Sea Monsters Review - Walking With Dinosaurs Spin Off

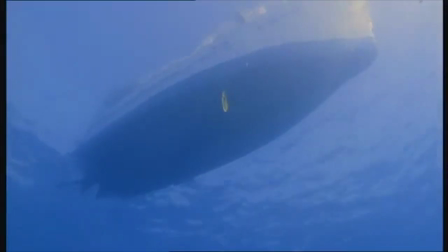4:07 It's very creepy for me in a positive manner.
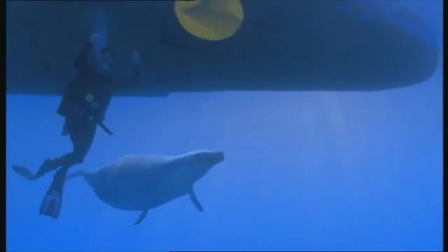4:10 What makes the sequence even more terrifying is the snake-like whale arriving to Nigel's side.
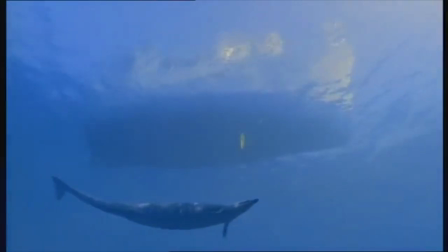4:18 It's been introduced with suspenseful drum music.
Too close.
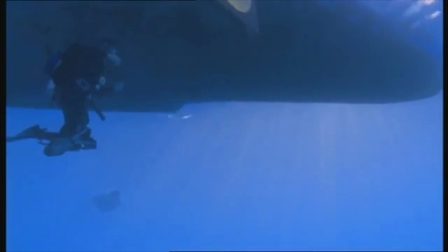4:23 They haven't got as big a brain as the modern whales. They're not such social.
As a kid, it panicked me a little and it still does.
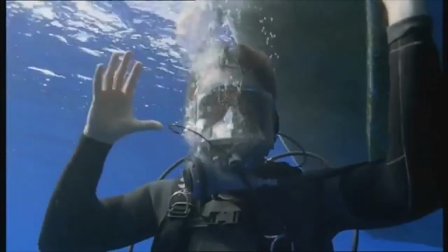4:30 We're always in Nigel's perspective and not the Basilosaurus's, which makes the scene terrifying personally.
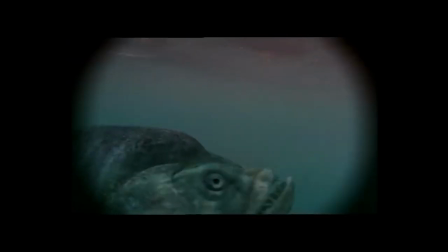4:37 The number one deadly sea is not a joke. The show tells you exactly what makes this sea so nasty.
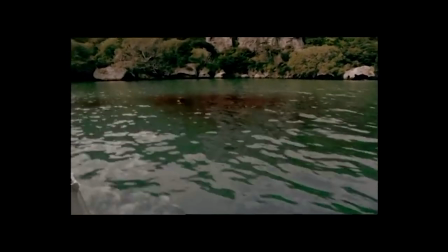4:45 There's always a feeding frenzy, with mists of blood in the waters.
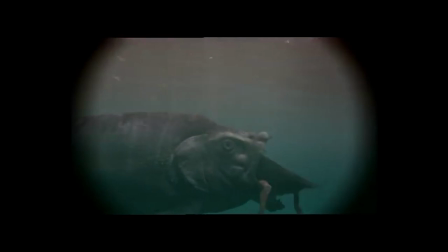4:51 All kinds of species play in this pool of death to eat each other.
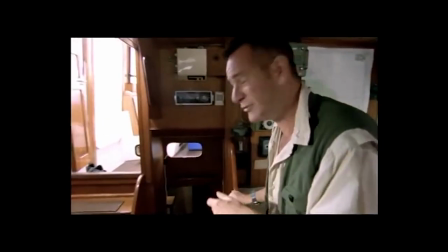4:55 This alone turns Nigel off from diving into the waters.
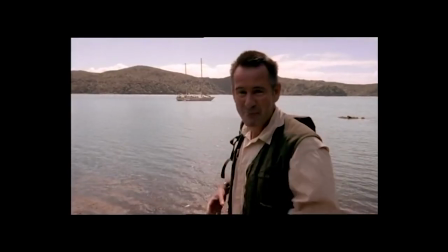5:00 Nigel does not fear the animals in general, but this is quite surprising that he refuses to dive in the sea.
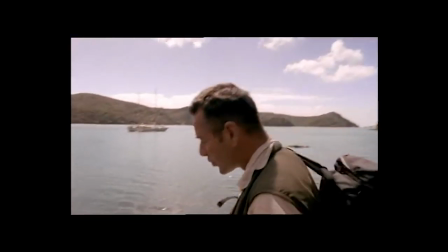5:07 I can't dive in that sea. It's because there's not just one predator here, there's a whole suite of them.
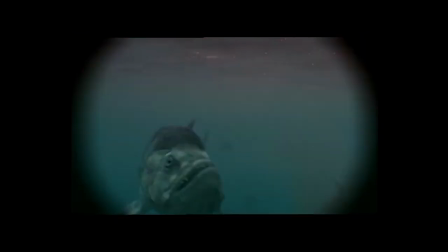5:13 It's so jam-packed with killers.
There's various sharks, giant fishes, and sea reptiles to concern about.
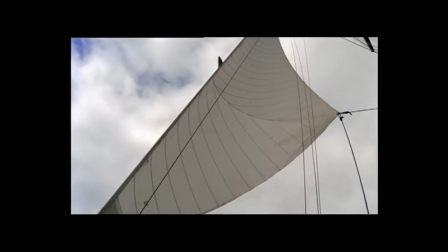5:21 This section of the show exceeds the fear factor very clear.
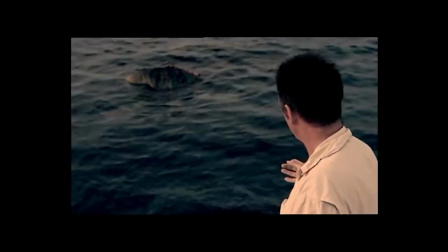5:26 And you can see, look, it has been bitten in two. It proves that we're in giant mosasaur country.
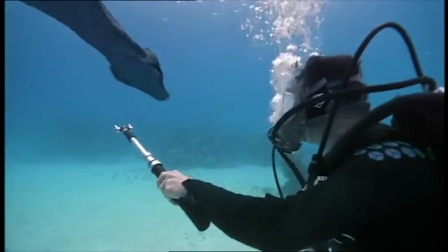5:32 Nothing else could have done damage like that.
Sea Monsters is overall a fun and adventurous ride.
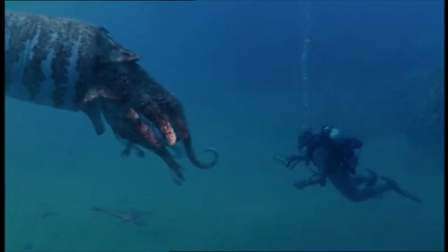5:39 It's straightforward and informative.
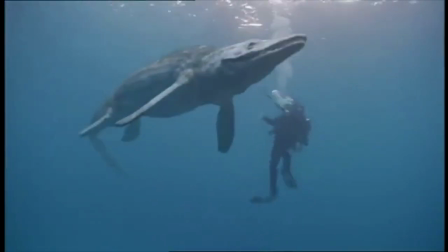5:42 I never knew about these sea monsters, and my introduction to these prehistoric animals in the past wasn't that exciting.
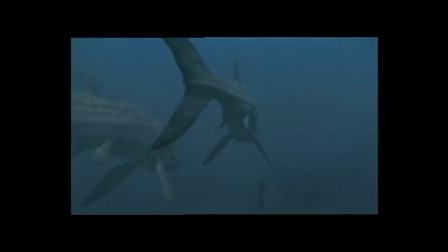5:50 That's until I watched this show. I learned a lot, and it makes me interested in them even more.
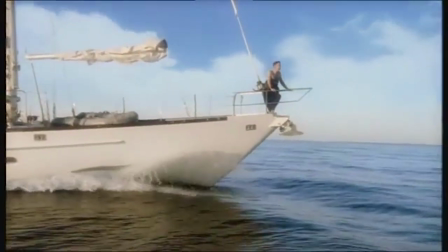5:56 I still watch this show to this date, and because it's well executed and thrilling to watch,
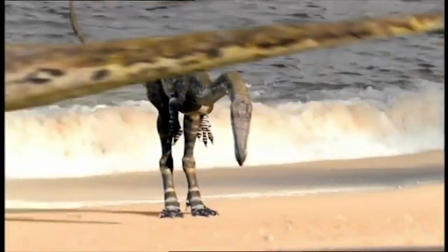6:02 I highly recommend this if you want to learn about sea monsters and to be entertained at the same time.
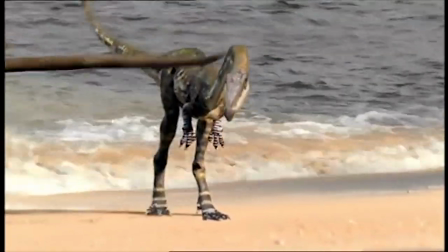6:09 With a funny name, it's called an Arsinoetherium. An Ars-